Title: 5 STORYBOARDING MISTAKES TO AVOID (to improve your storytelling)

Even if I have to in the rough animation, I don't have to tie down and clean the entire body. So when you do a storyboard, you can also think about the animation itself and how it could be easier to make one way or another. You have to find a balance between what's a good idea, what's nice to see, what's doable also, and what is the best you can do in a reasonable time.
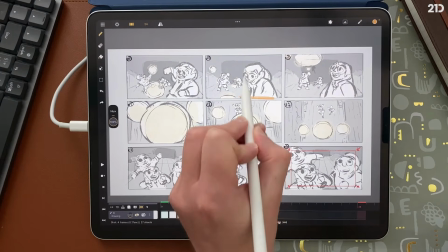518s
So here I play with depth also, one character in the foreground, two characters in the background. I always have my setting, my environment, to set some perspective,
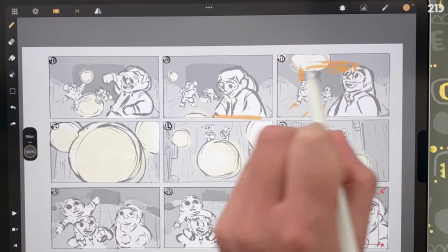527s
to have some guides, like the house here, the little wood walls here. It's very important to always have a sense of perspective and space in your storyboard, so you can always tell where the characters are. Here I have some interaction, Bastien on the shoulders of Emily,
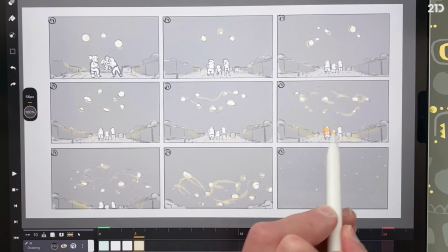544s
looking at each other, and then the final shot, where they become little because we have to focus on the different lights which will be dancing in the sky.
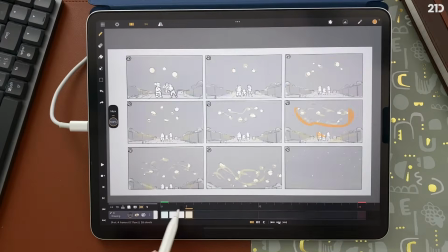552s
So that's a very simple story, only 14 shots, but many different types of shots,
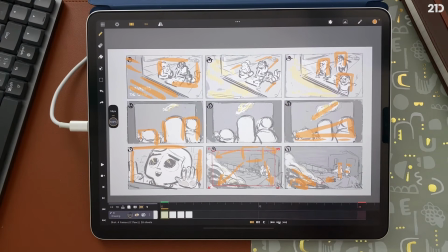557s
a lot of variations in the composition, camera movement, environment. You have all the information here.
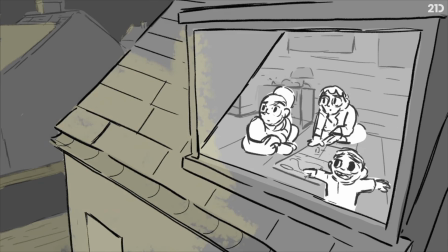563s
And I also made a more complex storyboard to be even more clear in what's happening and to have something a bit cleaner also. In the next section, we will make a storyboard together, starting from the story. That's it for these two sections, and if you want to see the whole class, you have all the links below. Also, note that those links below are affiliate links, so if you buy the class or subscribe to 21 Euro from those links, we will get a commission without any change in the price for you. So that's also a way for you to support the development of Callipeg and also the development of future
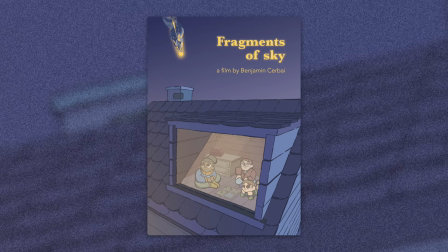599s
short films we want to make. And speaking of short films, Fragments of Sky, a 1-minute short film I made by myself from the storyboard to character design,
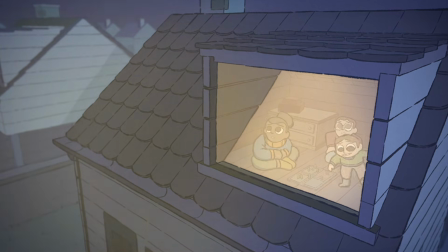608s
animation, colors, background, compositing and music, is now available on YouTube on this Callipeg channel.
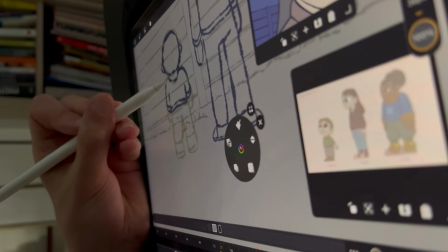614s
All the animation, background, coloring are done with Callipeg.
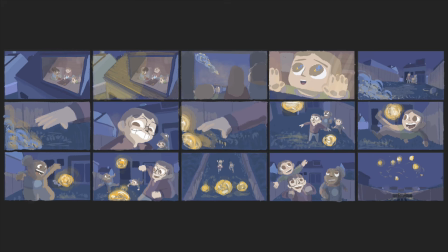618s
Even the storyboard, character design and color script were made in Callipeg, and the compositing is done in After Effects.
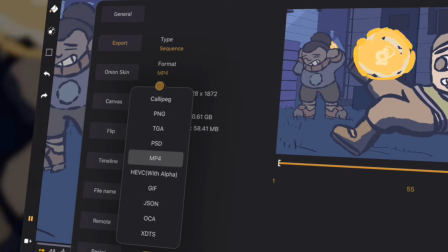624s
So I just exported my shots using the JSON export to After Effects in Callipeg, and then used the free script to import it in After Effects and start making all my compositing. That was a very simple pipeline to go from animating, cleaning, coloring on tablet with Callipeg to compositing in After Effects on a computer, and keeping all my layers and timing. That's it. I hope you will enjoy the class and enjoy the film. I will see you soon, and until the next video, have fun animating with Callipeg.